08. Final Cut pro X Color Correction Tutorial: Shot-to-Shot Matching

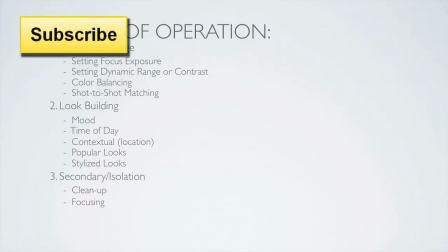9s
Hello, this is Denver Riddle from Color Grading Central, and in this video tutorial, we'll be covering shot-to-shot matching.
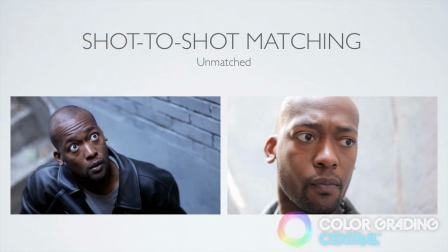15s
When I talk about shot-to-shot matching, I'm talking about ensuring the continuity from one shot to the next.
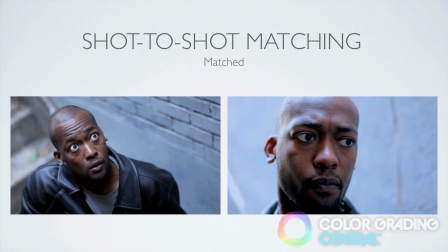22s
Mismatched shots can arise from different lighting setups, shooting at different times of the day, or a multiple camera shoot. There's also a benefit to shot-to-shot matching in speeding up our workflow, because when we apply a stylized look to our timeline, there's a greater tendency for everything to match, even with the look applied.
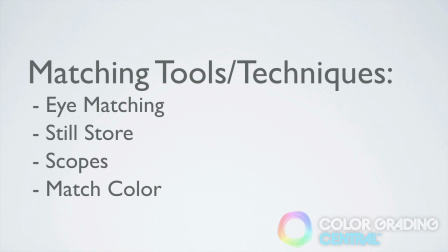39s
Let me introduce you to the techniques and tools for performing shot-to-shot matching. The first technique is using your eye to match, and then jumping back and forth between the shots to compare them. The second is a cool feature called a still store, but unfortunately Final Cut Pro 10 doesn't support this feature.
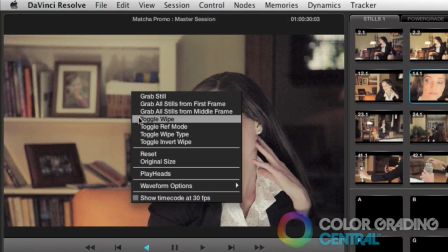59s
What the still store allows us to do is to store a frame and then to place that frame
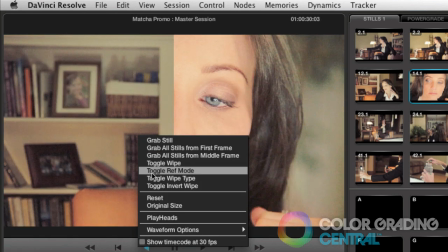64s
on top of the shots that we're matching and allow us to see both shots simultaneously.
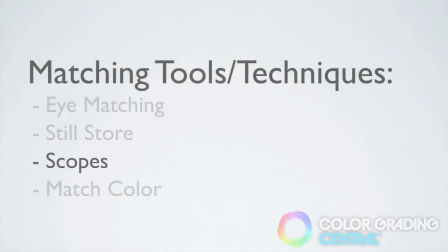68s
Of course we have the scopes, and they can be very useful in helping us resolve the difference between two clips when our eyes are having difficulty. Lastly, and a new feature in Final Cut Pro 10, is the match color. Now, I'm not going to get into the mechanics of how it works, but suffice it to say that it performs a mathematical trick in matching the shots together.
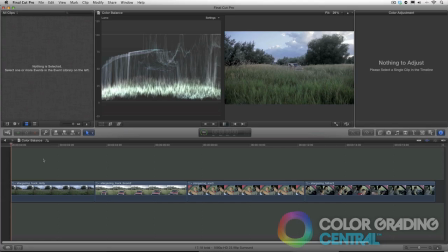88s
So, let's do some color grading. I have the sequence here that we'll be working on.
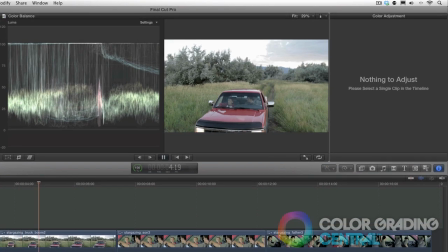93s
The director wanted the shots all matched to more of a dusk look, not dark, just later in the evening.
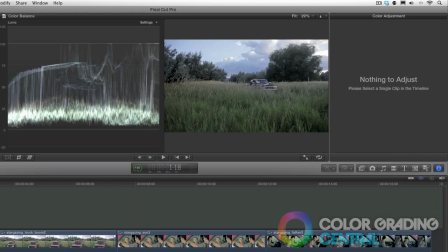97s
But because the daylight was waning during the shoot, we can see the inconsistencies in the first two shots.
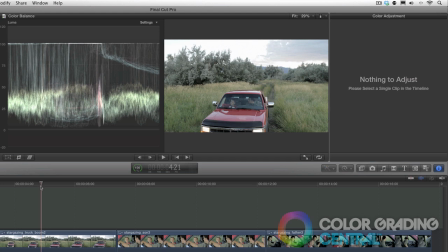103s
So we'll match these shots by eye, and we'll jump back and forth to compare them, and we'll also use our scopes to help us. So we'll begin by matching the second shot, which is lighter, to the first one, since this has more of the dusk look that we want. Over here in the color board, you'll notice by dropping the global exposure,
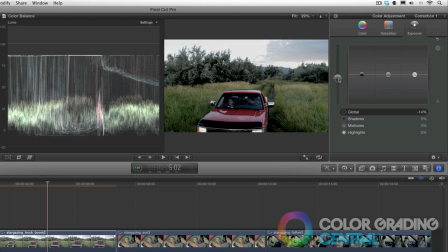123s
which seems like the intuitive thing to do, it crushes our blacks and lowers our highlights, causing them to look milky. Now, not that crushing the blacks is bad here, since we're going for the dusk look, but what do we do about our highlights?
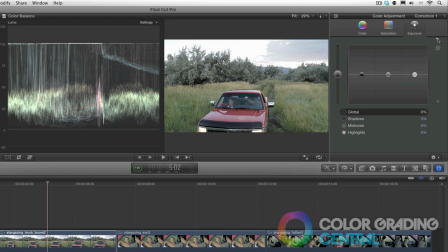139s
So I'll reset that, and instead what we'll do is pull down on the midtones.
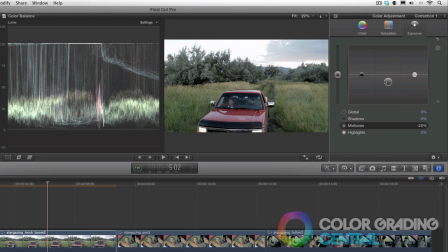145s
Doing it this way, it will help with our dynamic range, and it will keep our highlights from becoming milky.
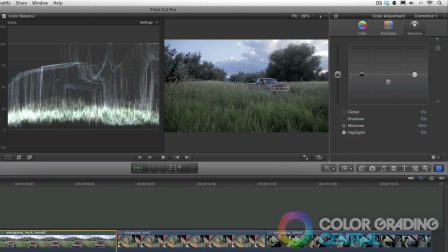152s
Okay, now let's compare what we've done. Also, if we look in the waveform monitor, we'll see that we're nearly there.
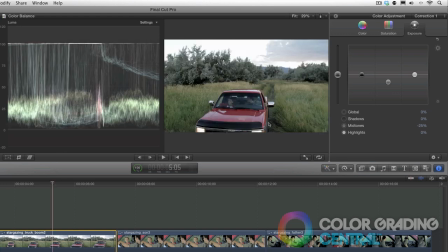161s
So I'll make some additional changes, jumping back and forth, comparing these.
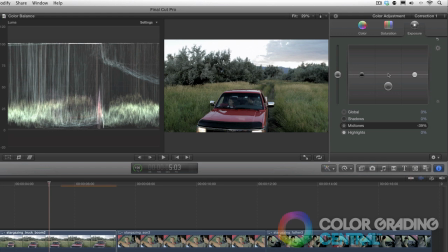172s
Okay, I think that we're there on the exposure. Looking at the waveform monitor, you can see that we have matching trace in the highlights,
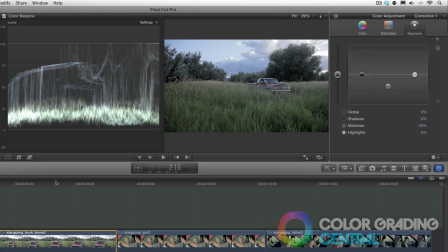180s
and we also have matching trace of the grass, which is collected closer towards the bottom of the scope.
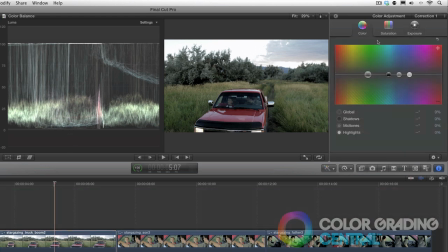186s
For the color temperature in the shot, since it's later in the day, we want it to be a little bit cooler, since this is the color temperature once the sun goes down. So I'll quickly perform this match by pushing a little bit of blue into the highlights. And that's it.
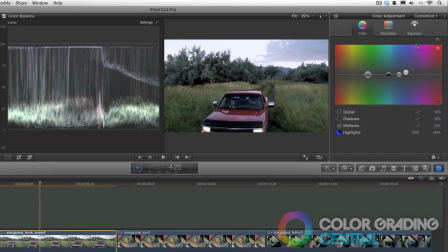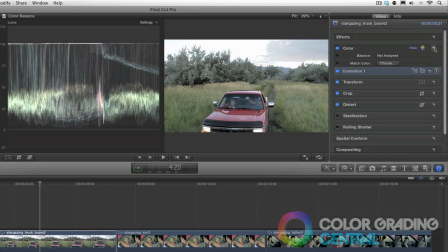209s
Okay, let's reset this, and then what I want to do is give the color match feature a try. To use the color match, we'll click the second shot,
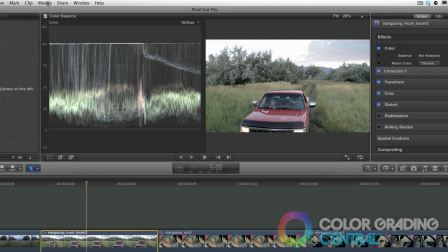217s
since that's the one we want to apply the change to, and then find the color match feature under the modify menu. We can also use the keyboard shortcut Command-Alt-M.
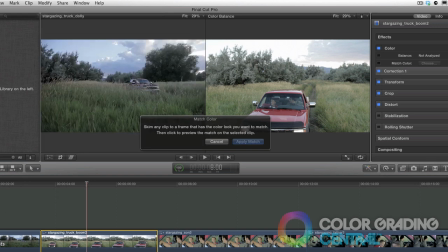228s
Then we'll pick an area in the first shot that we want to match the second shot to.
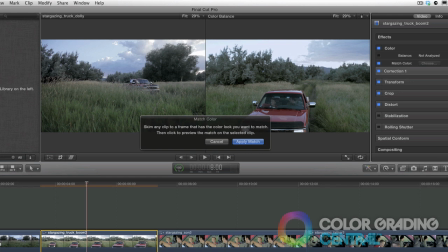233s
If we're happy with the preview that's been created, then we'll click apply. That actually looks pretty good.
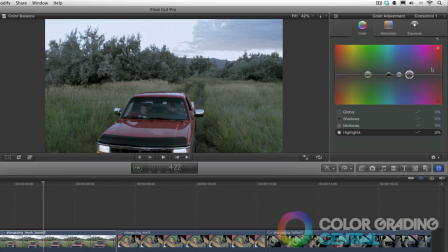239s
Looking over at the color board, you'll notice that the color match didn't make any changes to the parameters. This is a caveat in using the color match. Since everything is done in the background, we don't have any access to the parameters if we want to make additional changes. Let me show you an example of where the color match clearly won't work.